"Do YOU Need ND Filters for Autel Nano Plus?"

Getting the shutter speed spot on in the real world will require you to run the camera
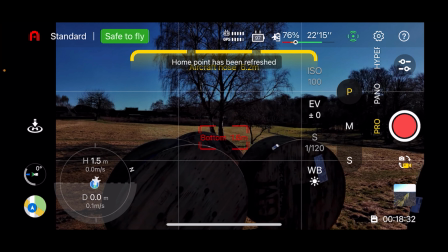(4:08)
in manual settings and because you can't change the filter nor the aperture
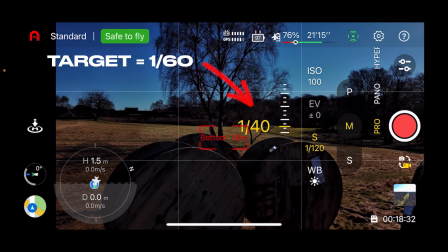(4:12)
while you're airborne it can sometimes be difficult to get it to exactly one over 60 without your footage either being under or overexposed but don't be discouraged by that as I normally just pick a filter that matches the weather conditions that I'm flying like ND16 for overcast and
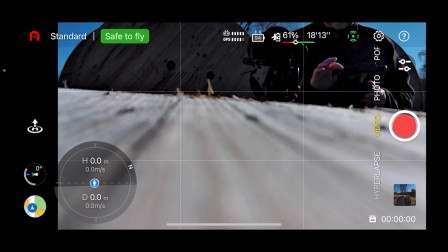(4:30)
ND32 or 64 for sunny conditions and then I simply run the camera in autumn this will lower your overall shutter speed and even if it's not as low as
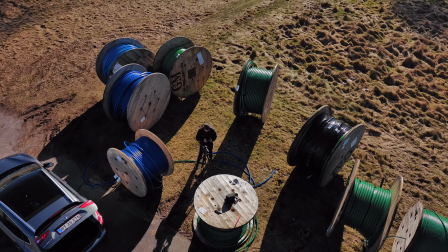(4:39)
1 or 60 it will still improve the smoothness of your footage compared to running it without. The only thing you need to be aware of is not to pick a filter that is too dark as your shutter speed might end up being
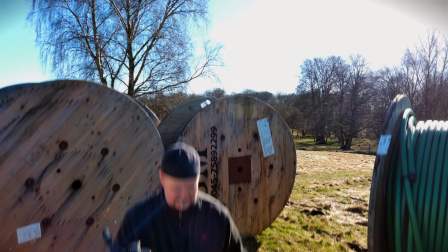(4:51)
too low and the amount of motion blur will be too much making your footage look unsharp and blurry.
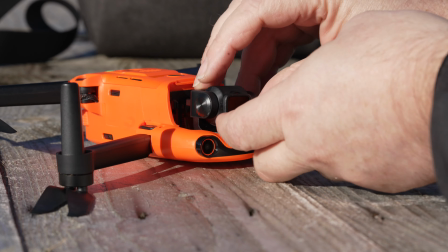(4:57)
Then you're probably thinking how do I do that there's basically no way around you getting out getting some real life experience using
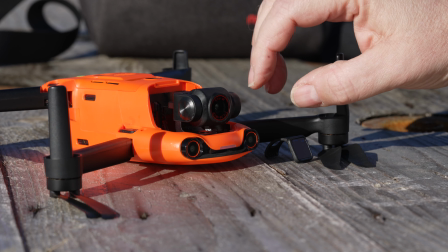(5:04)
these filters and that will help you sort of sense what kind of filler that you need to use in a certain situation.
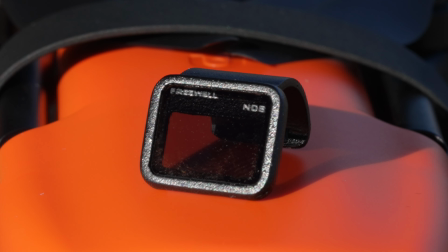(5:10)
But my recommendations from before using ND816-ish for overcast
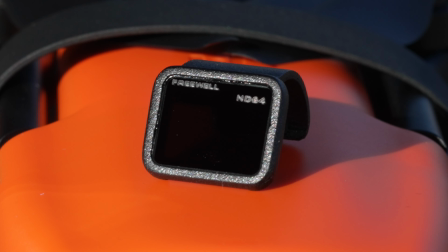(5:16)
and then bumping it up to 3264 when it's sunny is a pretty good recommendation.
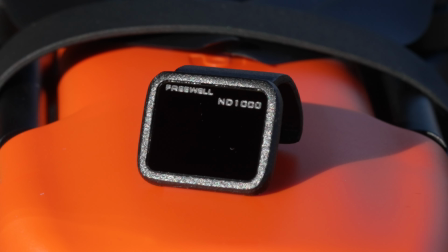(5:22)
You might have noticed there's an ND1000 filter included in the kit. This filter is very dark it's 10 stops meaning that the light have been half 10 times allowing us to use very slow shutter speeds like one to eight seconds depending on the light conditions.
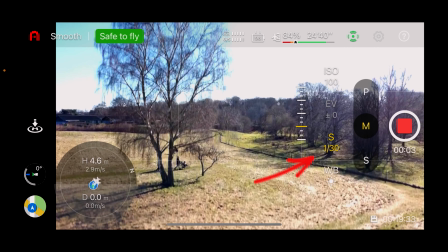(5:36)
This will of course not work for video as the lowest possible frame rate at 30 frames per second will be 1 over 30. With shutter speeds in seconds and still managing to keep the exposure that will let us play around with long exposure photography. With this technique you can create some really artistic results which is something that we could cover in a separate video as i mentioned in the beginning of this video i've made a ton of videos covering nd fillers on various types of dji drones and i've collected everything in the playlist that you can access in this card i hope you liked this video if you did then feel free to give a like if you didn't like it feel free to press the dislike button twice. Thank you for watching and I'll be seeing you around.